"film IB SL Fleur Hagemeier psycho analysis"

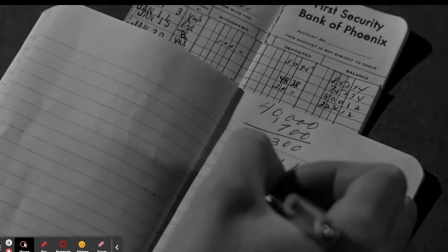Hello, I'm Fleur Hagemeier and I'll be analyzing the cinematography of the famous shower scene in the 1960 movie Psycho.
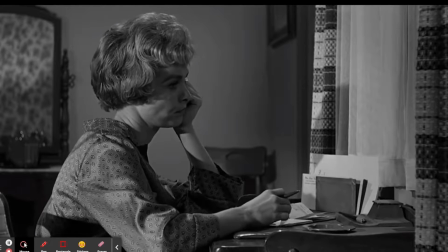The shower scene starts with Marion writing down the amount of money that she has spent and what is left.
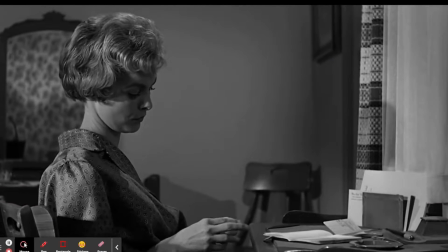She, however, rips up the piece of paper and throws it into the toilet. After that, she decides to enter the shower.
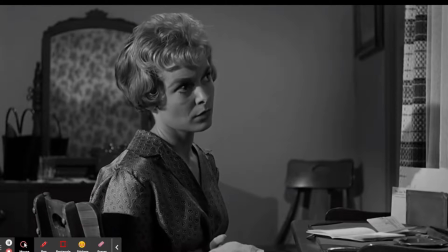Marion is enjoying the shower for around 30 seconds before the door opens,
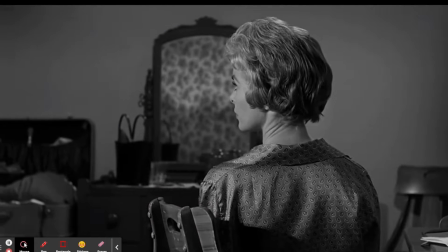and the killer is seen slowly approaching Marion while she is still oblivious to what is happening.
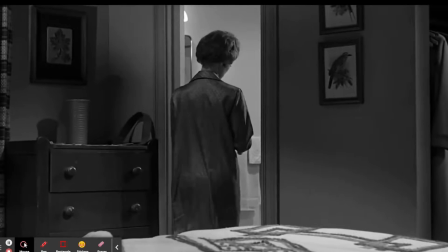The killer opens the shower curtain and Marion turns around where she is dramatically stabbed several times.
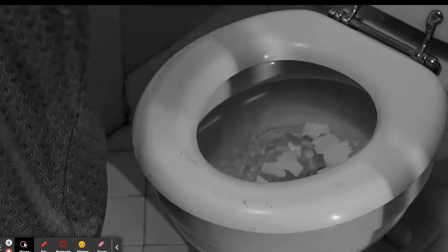After the stabbing, the killer quickly runs off and leaves Marion to die.
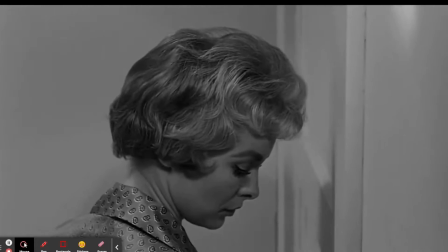The last scene of the extract is the camera slowly zooming out of Marion's eye until we can fully see her face laying on the floor.
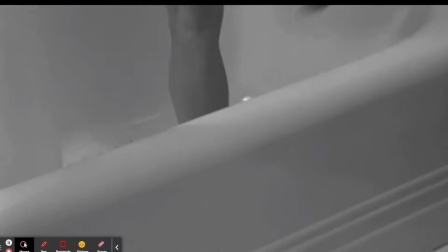The lighting in the shower scene is shot in high key light, which is used to lower the lighting ratio.
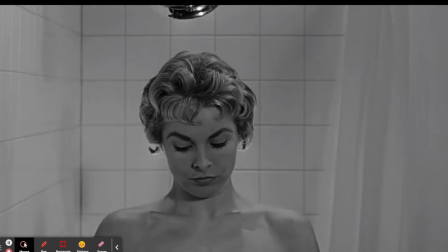This means that there is less contrast between the darker tones and the lighter spots.
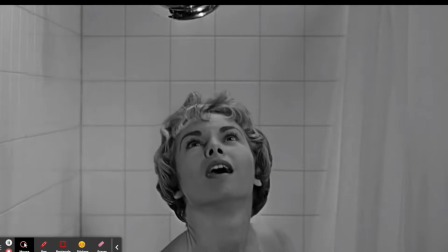High key lighting is used to create tension because of the use of shadows and soft shades.
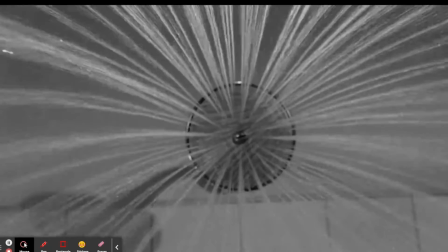This is exactly what is happening in the shower scene.
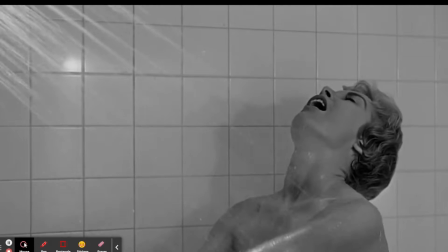Marion is brightly lit, showing ignorance of her danger and her vulnerability, while Norman is in complete darkness, giving him the upper hand.
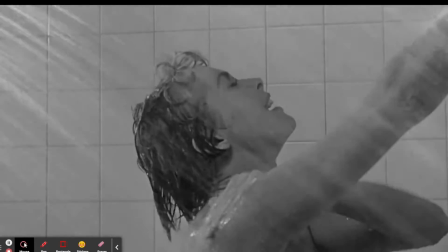Norman also slowly approaches Marion while still in the dark, intensifying the scene's mystery and tension.
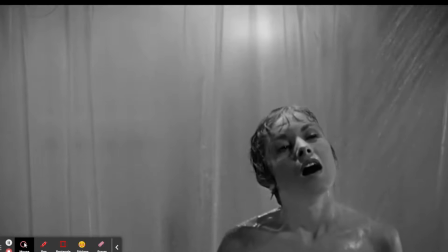After Norman opens up the curtain, he is still in the dark, and you can only see his outline,
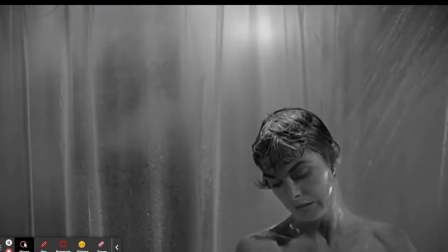which creates even more mystery and intrigue because the audience still doesn't know the identity of the killer while he's right in front of the camera.
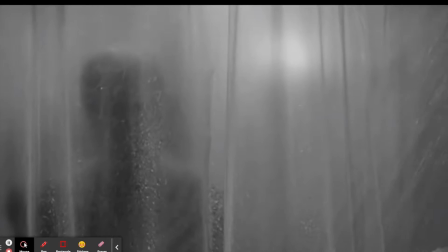After the attack, the lighting is still lit brightly on Marion, showing that her vulnerability is what killed her.
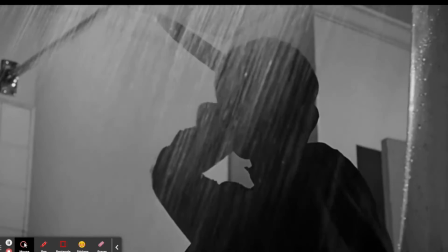The shower scene alone has around 70 to 77 different camera angles in the 45 seconds montage.
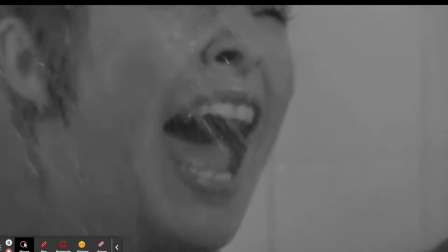There are also so many different camera angles because while the murder is happening, the angles change extremely quickly,
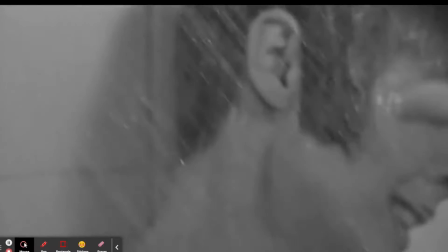creating a sort of chaos for the audience which equivalates with what is happening on screen.
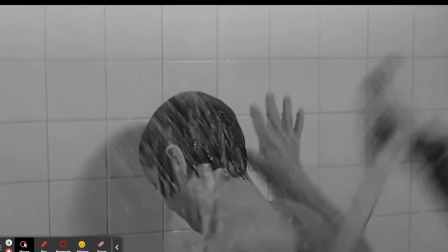An example of a different camera angle is the close-up zoom on the camera curtain, illustrating the dark figure holding the knife.
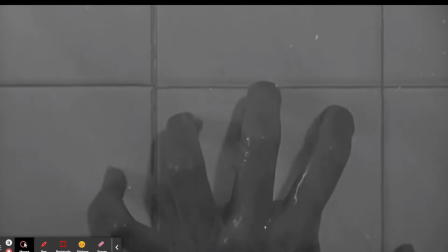This fills the scene with suspense and tension as Marion is unaware of what is happening behind her, and the use of zoom also highlights the fact that something horrendous is about to occur.
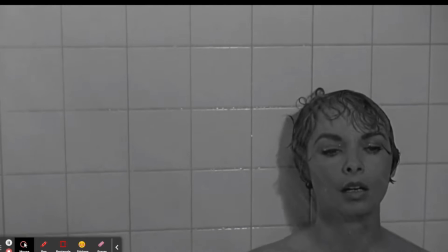There is another close-up of her hand using a downward tilt, which shows her hand slowly falling.
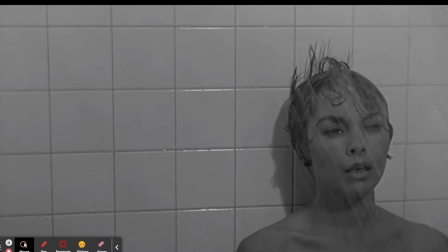This symbolizes her last moment alive as the intruder stabs her to death, and this yet again raises suspension as we don't know who the murderer is.
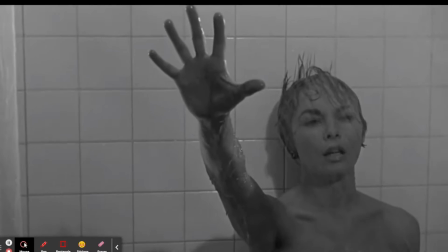In some scenes, the camera shot is in a point of view.
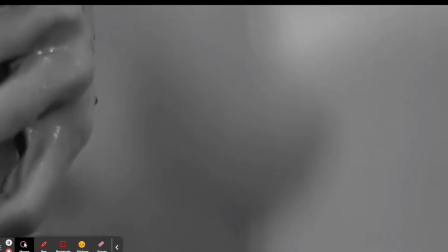This allows the audience to be in Marion's mind, and an example of that shot was when the actual intruder attacked her.
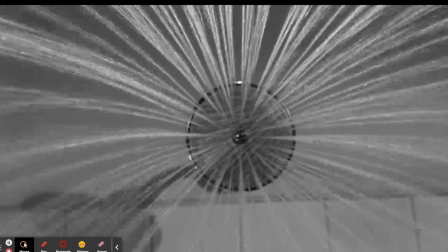This emphasizes that the audience is forced to be put into Marion's place, and it feels as if the intruder is attacking you, which makes it even more horrifying.
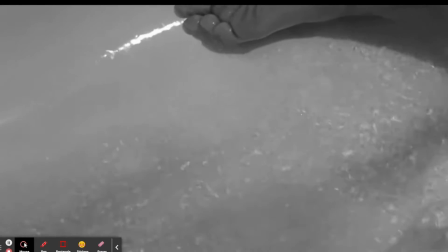There are also ordinary shots,
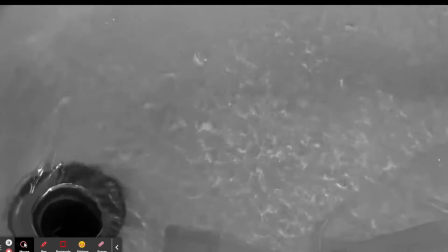which are the most common due to the fact that the camera is placed on Marion herself to depict her emotions of being attacked, which are fear and disparity.
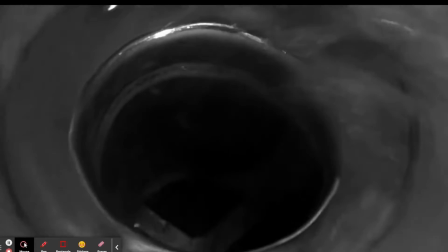Hitchcock also showed a lot of close-ups of Marion's body with different angles,
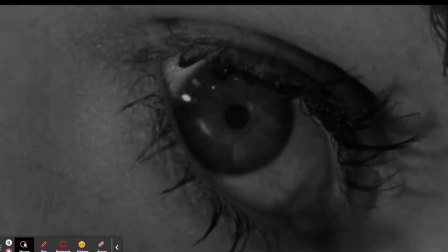which was really frowned upon back then, but he did this so that the audience would be more intimate with the scene.
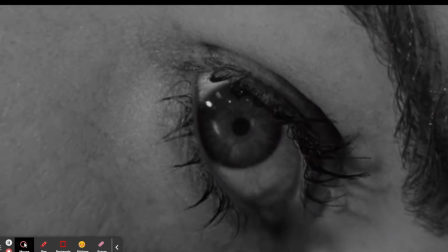During this shower scene, the cuts are extremely quick, which makes it hard to see the movement of the camera.
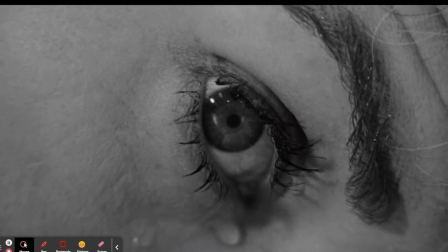But at the end of the attack on Marion, the fast cuts slow down and the camera pans onto Marion's body.
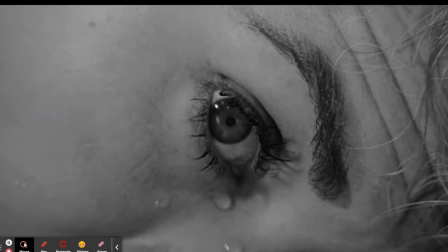This shows the audience that Marion is slowly dying,
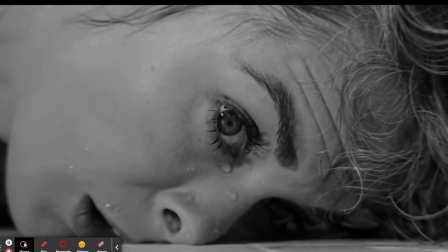having the opposite effect of the extremely fast and sudden camera cuts and angles to emphasize the quick and brutal attack by the killer just seconds ago.
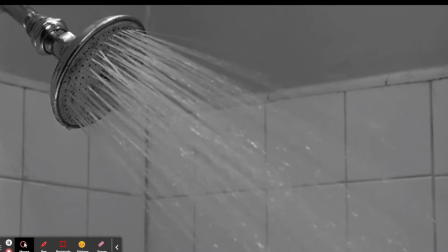It also adds tension because the slower camera movements add bigger suspense and tension for the audience,
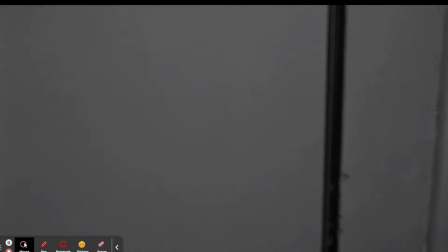as it takes a while before the audience actually realizes that Hitchcock killed the main actress only a third way into the movie.
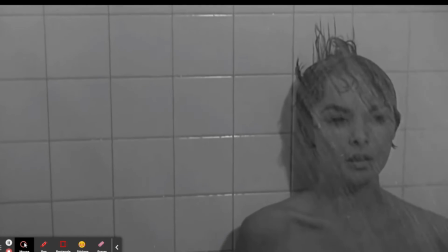The actress was also extremely popular in Hollywood at the time, making it even more shocking.
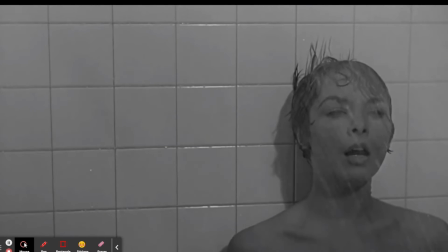An example of this slow camera movement is after Marion is stabbed and the killer has left.
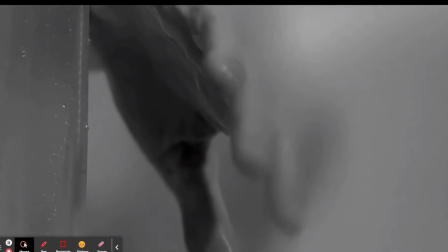Marion then reaches her hand up to the camera as if she is signaling for the audience to help her,
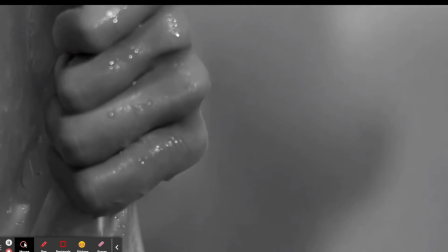but the camera pans out and suggesting that the audience too is leaving her to die.
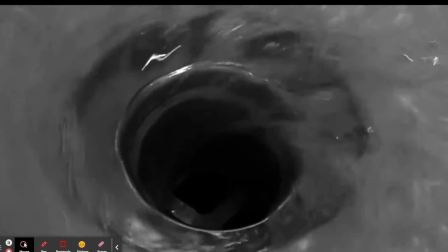The last scene of the extract is when the camera goes up from the drain to Marion's eye.
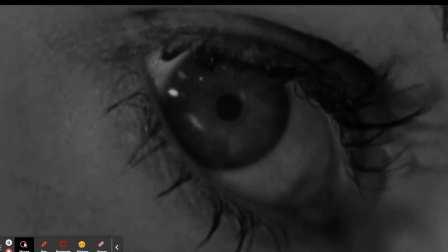The camera slowly zooms out of the extreme close-up, which indicates that her life is draining away from her body.